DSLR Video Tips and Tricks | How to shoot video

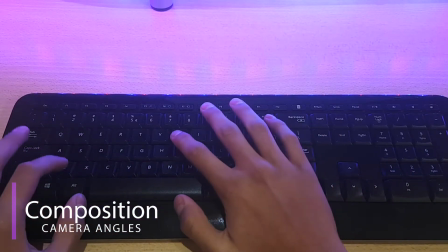245s
For example, everybody is used to seeing a keyboard from the front, but if I take a shot from the side of me typing on a keyboard,
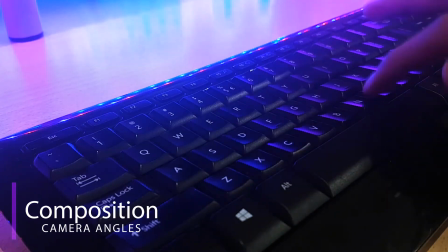252s
the composition looks way more interesting as we are not used to seeing the keyboard from that angle.
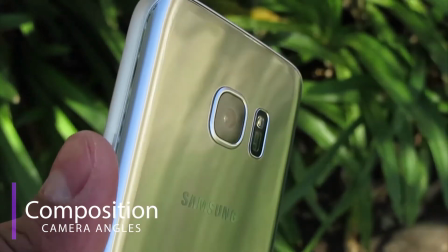258s
Another thing to consider when it comes to video composition is the background. Keep your shots clean and organized.
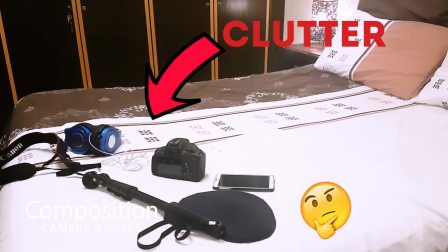265s
No one wants to see the clutter dumped in the background of your videos. All that unnecessary mess gives a very unprofessional look to your footage.
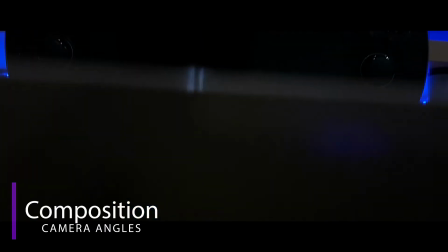274s
Lastly, the perspective or the angle at which you're shooting can go a really long way in helping your video getting its point across.
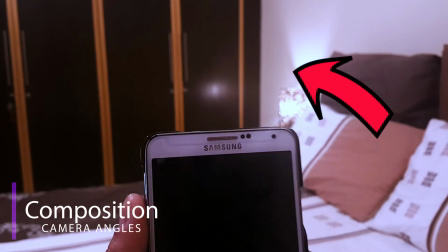281s
If the camera was too high with all this blank space or too low like this,
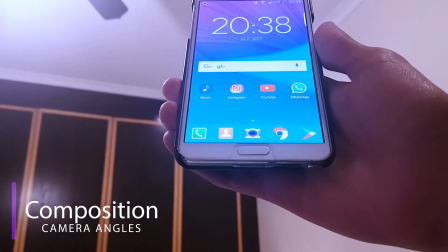287s
it would be quite hard to keep the viewer's attention on what you're saying if there's nothing significant to keep the viewer visually occupied.
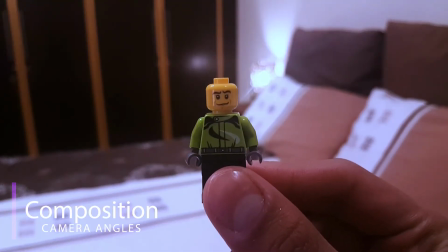294s
So if you're talking to the camera, positioning the camera at eye level will be a better idea.
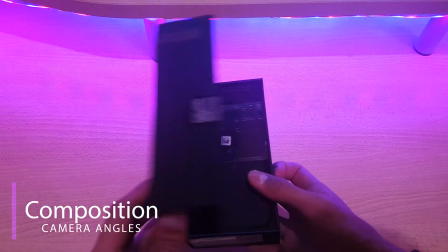299s
A bird's eye view would work better for something like an unboxing, and low angle shots would give a subject a very striking appearance.
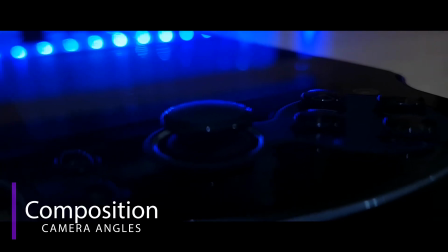307s
All of these minor things really add up and make a huge difference to how professional your video will end up looking.
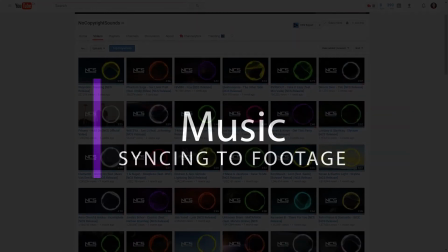314s
Finally, we are on my last step, matching the music to your videos.
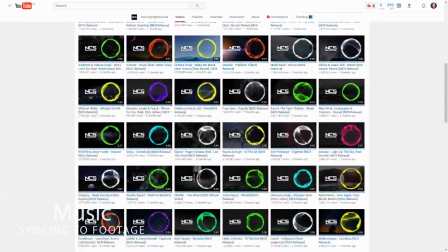319s
Your choice of music in your videos is one thing that could make or break your video.
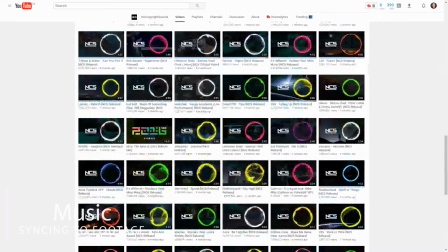324s
The music you use has to create a certain mood that you're trying to express. So, if you have an epic shot, then you've got to pair that clip with a song that's equally epic to give off that cinematic feeling.
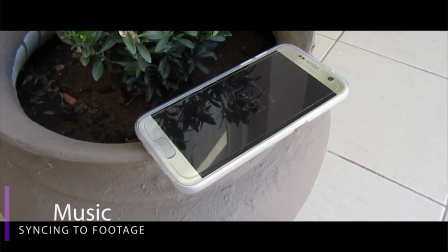336s
Imagine this awesome shot with happy music.
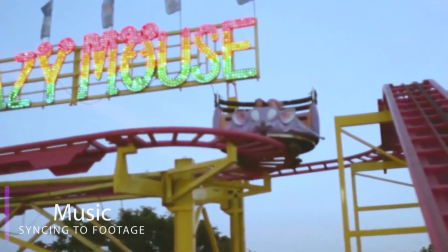342s
Or this shot with cinematic songs. It doesn't make sense and kills the vibe of your video.
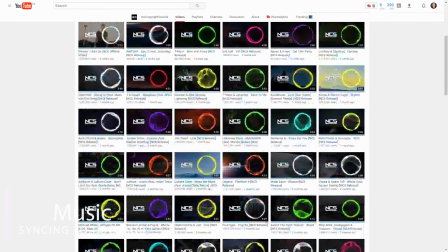350s
If you want me to make a video on where I get my music from, then let me know in the comments section below.
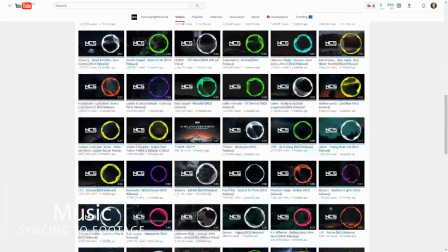356s
To round this video up, I hope that my tips and tricks will help you out on your next video shoot.
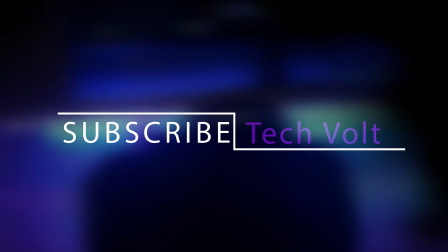362s
Please smash that like button and subscribe to show your support to the channel, which helps me to keep on putting out videos like this.
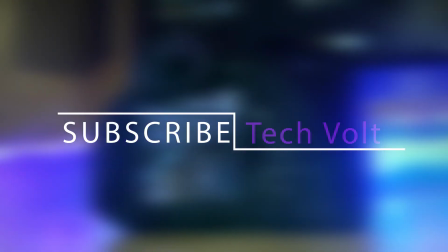369s
So this is Tactful signing out, and I'll see you guys in the next one.